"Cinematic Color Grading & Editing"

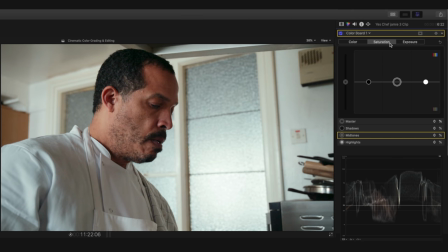(4:07)
This looks too colourful for my short that's supposed to be more realistic than stylised. So I'm going to back off the saturation from the highs and mids more so than the shadows, which is a trick that I learned from recreating the colour of real film stocks.
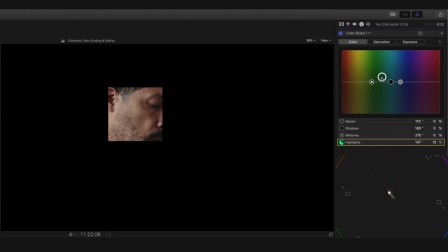(4:19)
I then crop in to just the skin tone and looking at my scopes that shows me that I need to add just a little bit of green so that it's sitting on that skin tone line.
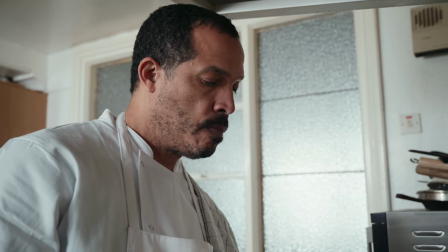(4:27)
And then that gives me my base grade, which I can then copy over to the next shot and start adjusting for any lighting changes.
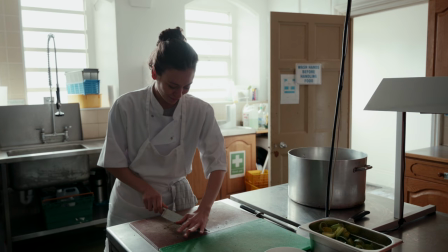(4:36)
There are a few cases where even after generally matching the exposure, it still doesn't quite work, usually because the shot is backlit and so in those cases I use power windows, which pretty straightforwardly brighten the areas that I want to draw attention to and darken parts where it's possible to balance out the
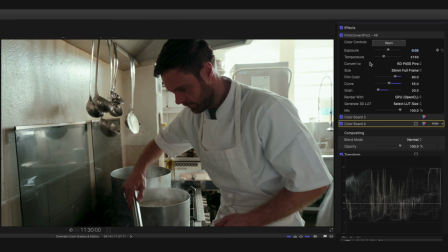(4:51)
frame. Now something I've only started doing recently is fixing my highlights.
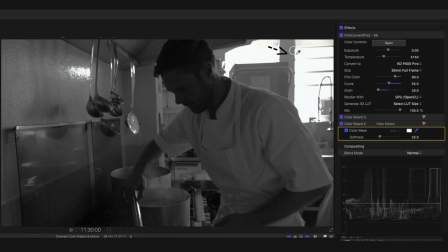(4:55)
When you have windows like this that are blown out, I usually find it helps to select those areas with a colour mask and desaturate them.
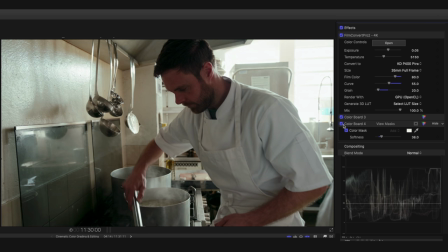(5:02)
To me this makes the highlights blend much more and gives it a really nice neutral look.
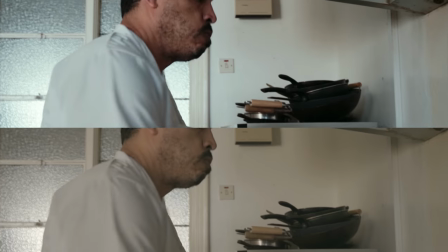(5:07)
I'm really happy with the image I was able to pull from the Z6, especially considering that it's entirely filmed in natural light and quite a lot of it was low light or backlit too.
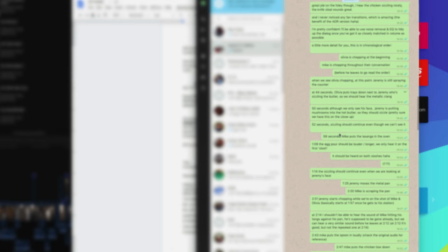(5:17)
So by now, Jamie has the project with the first pass of sound effects sent over to me, so I give him a bunch of feedback, things to add or change, and then I go and write out the credits,
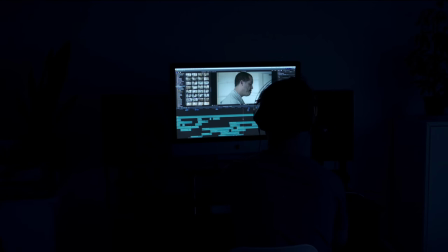(5:25)
double and triple checking everyone's name. When Jamie sends me back the project, I dive into the sounds,
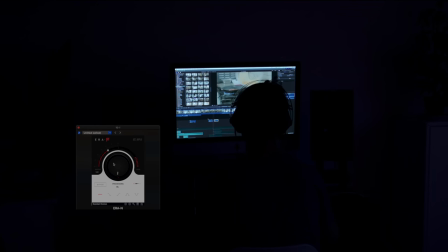(5:31)
tweaking the volumes, applying noise reduction and adding little details that help tie it all together. Of course it's important to pan some of the background sounds to come from the left or right depending on where they happen in the scene. To me this small effort makes a huge difference in making the story feel real.
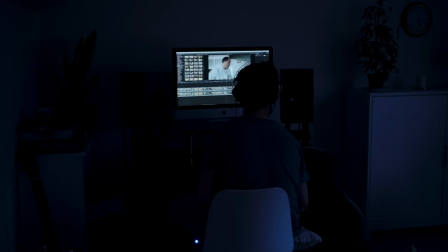(5:48)
On a project like this I think the key with sound is just to put the time in, being willing to painstakingly build layers of soundscape and balance everything out.
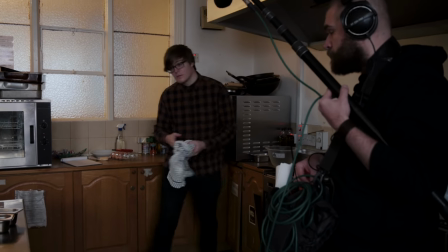(5:57)
It really does take a while, but if we hadn't set aside time on set for Tamás to record all of these sounds,
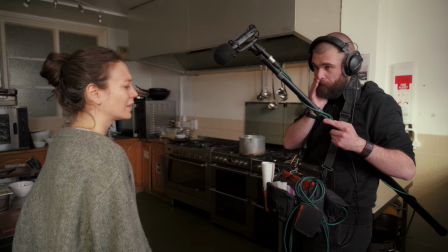(6:02)
then I think it would have taken at least three times as long.
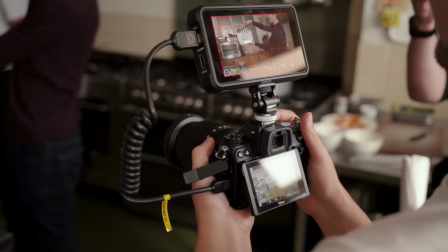(6:07)
And that's the beauty of collaborating, you can take on more complex projects and get them finished more efficiently, and also usually at a higher standard.
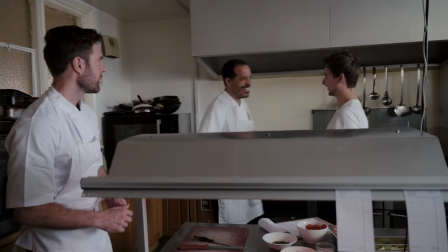(6:15)
Although on set I was pretty focused on the task at hand, there was plenty of joking around during the shoot, and I can already feel that I'm starting to romanticise the madness of my post production schedule where I stayed at home alone for days eating takeaways and forgetting to shower.
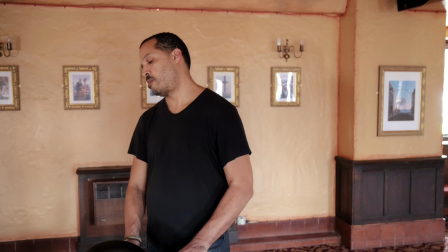(6:29)
As always this project has challenged me and at so many points it made me really really doubt myself,
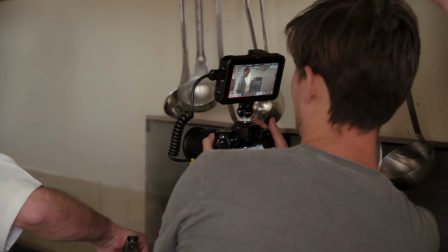(6:36)
but overall I think I've learned a ton of important lessons from it. And so finally I'm ready to share this short film with you.
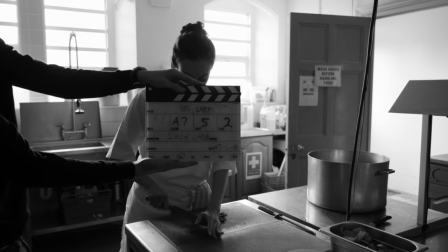(6:43)
It's called Yes Chef and it will pop up in a second or just check the link in the description, you can also find part one of this behind the scenes in case you missed it.
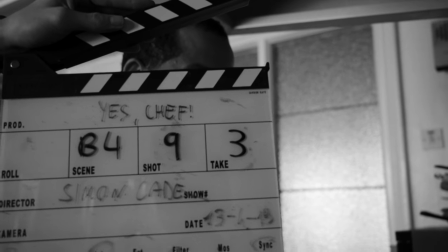(6:50)
And that's it for this week. I'm going to go and finish my next project but first I think I'm going to have a nice long sleep.
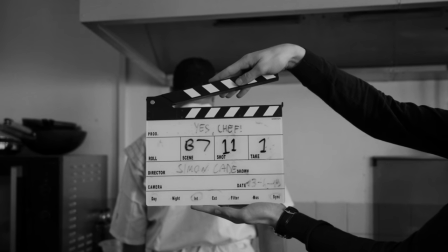(6:57)
See you next week.